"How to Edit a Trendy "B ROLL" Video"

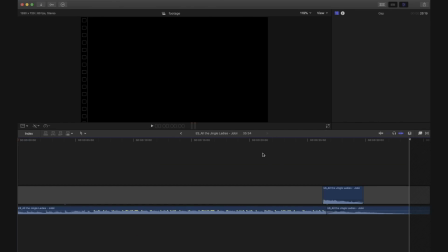(4:04)
I actually like to go into the track and Frankenstein it together in a way where I actually took the end of the music, the end of the track, and brought it back to an earlier part of the track and then blended it all together in a way that sounded seamless.
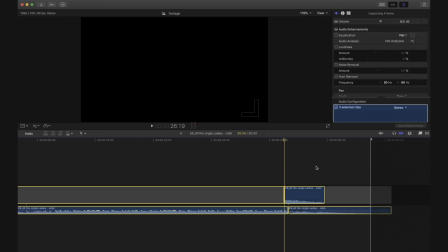(4:18)
This way, when the video ends, it actually sounds like the end of the video, not just the middle of the song kind of fading out.
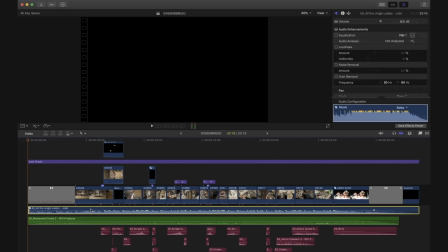(4:24)
Nonetheless, I absolutely love this track by Joby. I think it fit the sequence perfectly. It had the right vibe, as well as that punchy hip-hop beat that is so fun to cut to. And right now, Epidemic Sound is having a holiday special.
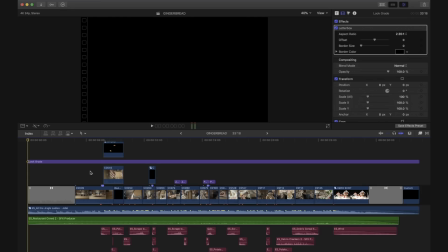(4:37)
If you sign up before January 2nd, 2020 and use the code Daniel2019, you will get your first 3 months for free. One of the very useful techniques to drawing emphasis to a certain part of a shot is speed ramping. And once I'm done selecting all of my clips and I click Command R on my keyboard, this will bring up all of my retiming information.
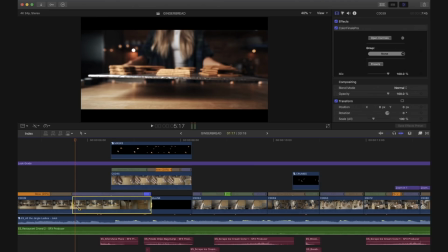(4:55)
The color blue indicates that a clip is being sped up, the color orange indicates that a clip is being slowed down, the color green indicates that a clip is being left at its regular speed, and these gray portions indicate where a speed ramp is taking place.
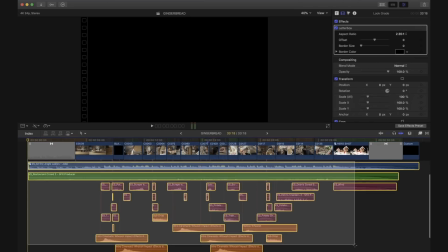(5:11)
First things first, I'm going to highlight all of my audio tracks and disable them, that way we can focus on the visuals.
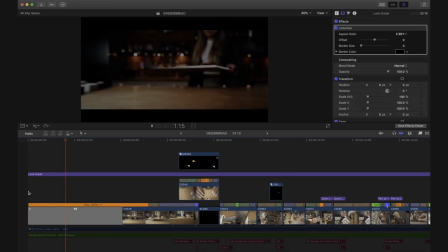(5:17)
So our video kicks off with a fade in from black using a cross dissolve transition,
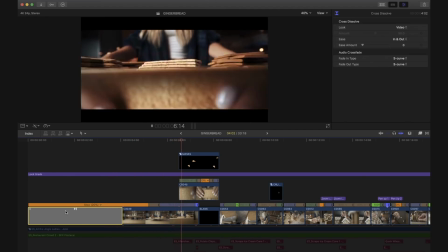(5:22)
and to transition into our next clip we have a speed ramp as well as some masking.
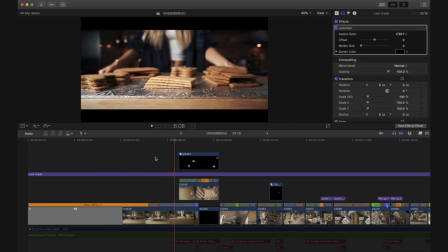(5:27)
When I play this back frame by frame, you can actually see that as the camera goes downward, the countertop turns into the graham cracker. Now if I turn off the mask on the graham cracker clip, you can actually see the hard line where the two clips meet.
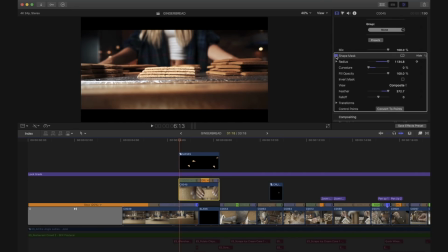(5:40)
When I turn the mask back on, you can see how much more seamless it is.
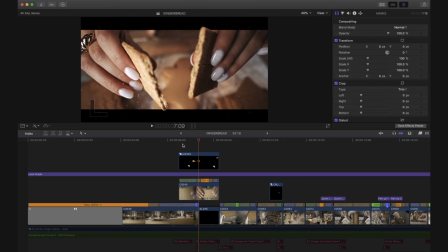(5:44)
As I move into the part of the shot here where the cracker splits in half, you can see there's a moment where the crackers are actually protruding over the letterbox as well as the crumbs. All of this was achieved in this compound clip here by drawing a few masks, and if I toggle that off and back on,
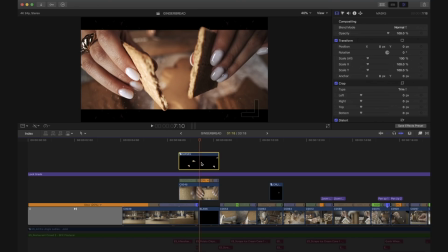(5:59)
you can see that it gives the shot a neat sort of 3D looking effect. Now as we head towards the end of our graham cracker shot,
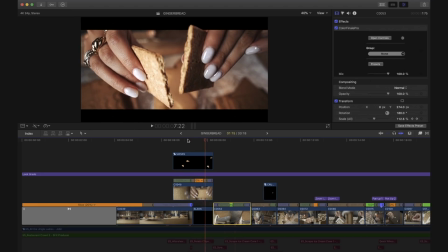(6:06)
you can see that the clip starts to speed up as the camera pulls away, and this will seamlessly lead us into our next shot,
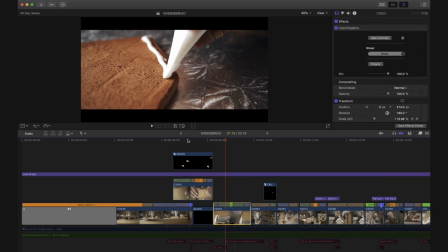(6:13)
which also starts off fast with the camera pulling away before slowing back down to its original speed and speeding back up again.
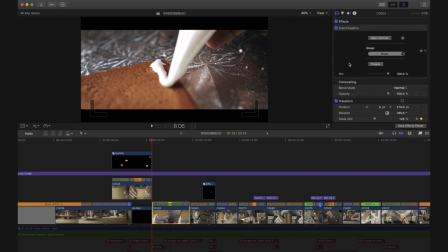(6:21)
Now if we turn our attention to the inspector window, you can see that under our transform tool, we have our scale, which indicates that our clip is zoomed in 125%. Over the next 2 frames, the clip will zoom back out to 100% before zooming all the way back into
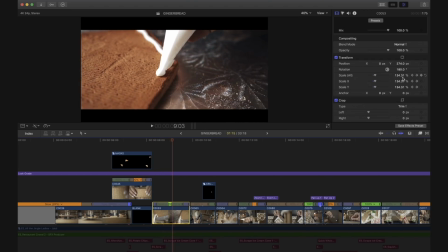(6:38)
165% over the remainder of the shot.
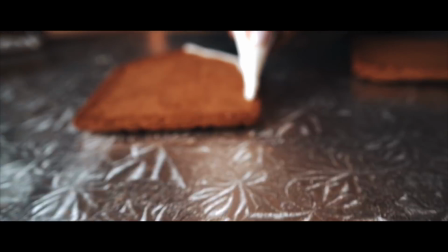(6:41)
Here's what the clip looks like before we add those zoom in and out effects, and here's what the clip looks like once we've added in those keyframes.
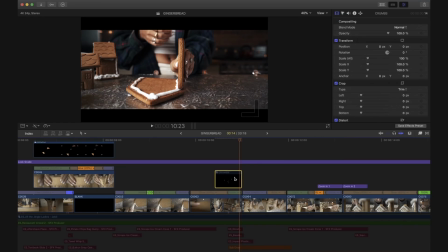(6:47)
Now the next clip is pretty straightforward. I haven't really done much to it apart from adding this crumb overlay, which makes it a bit more dramatic.
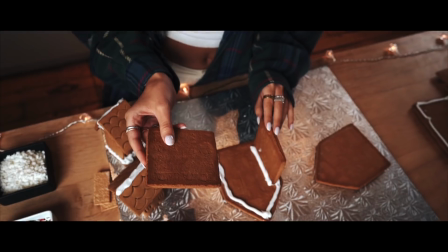(6:54)
And the same goes for our next shot, which I also kept nice and simple.
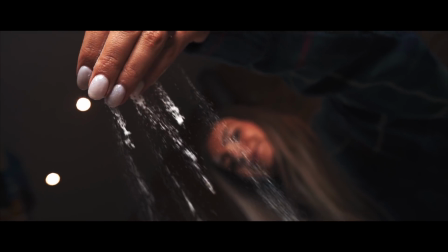(6:58)
Now over these next 4 clips, you can clearly see that the changes in speed are quite a bit more dramatic, but the thing I want to draw your attention to are these transition layers.
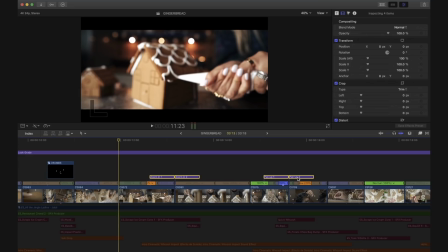(7:06)
I actually downloaded these transition layers from Ryan Nangle a couple years back, and I still really enjoy using them.
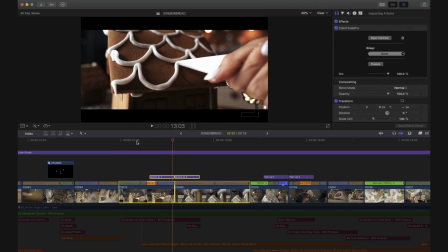(7:13)
Notice how towards the end of this shot it starts to zoom in much quicker, and then our next shot also starts with a quick zoom in as well.
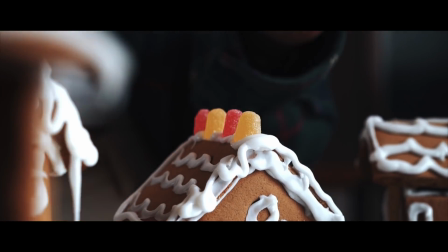(7:20)
Here's the transition without the layers, and here it is with the layers turned back on.
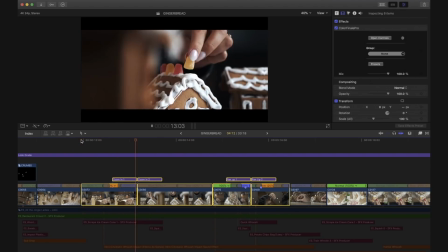(7:25)
It's also worth noting that in order to make these transitions work, I had to flip the orientation of a couple shots.
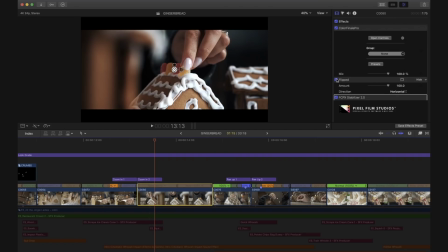(7:31)
This shot here of the gingerbread house is actually flipped, and the same goes for this shot here of the sprinkling sugar.
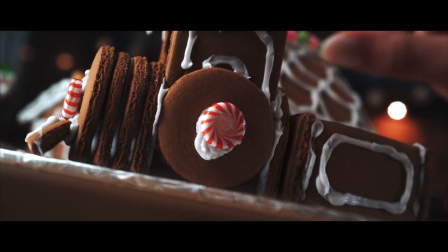(7:37)
So these next 2 shots are all about matching the rotation from one clip to another.
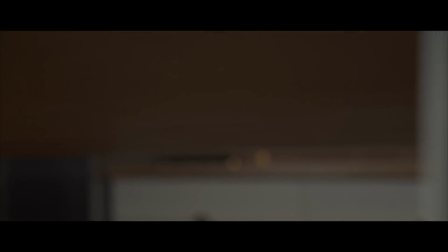(7:42)
Now as you can see in the raw footage, the first shot was not actually rotating when I shot it, but the second shot was.
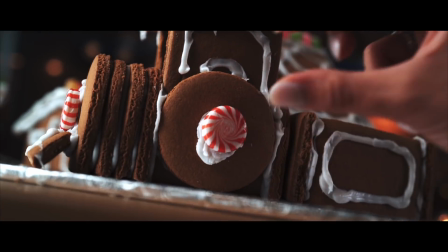(7:49)
All I did on the first clip was keyframe in a clockwise rotation, and then for the icing shot I just added some stabilization.
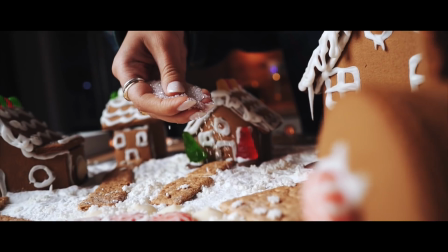(7:55)
Now there isn't really much going on editing wise in these last few shots, just keyframed in some basic zoom ins and zoom outs as well as some speed ramps,
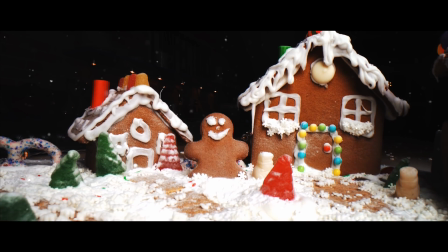(8:03)
and our final hero shot has a fake snow overlay added in post.
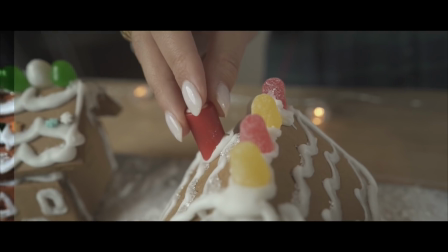(8:07)
And of course the final step to make the visual aspect of our video pop was to add a color grade.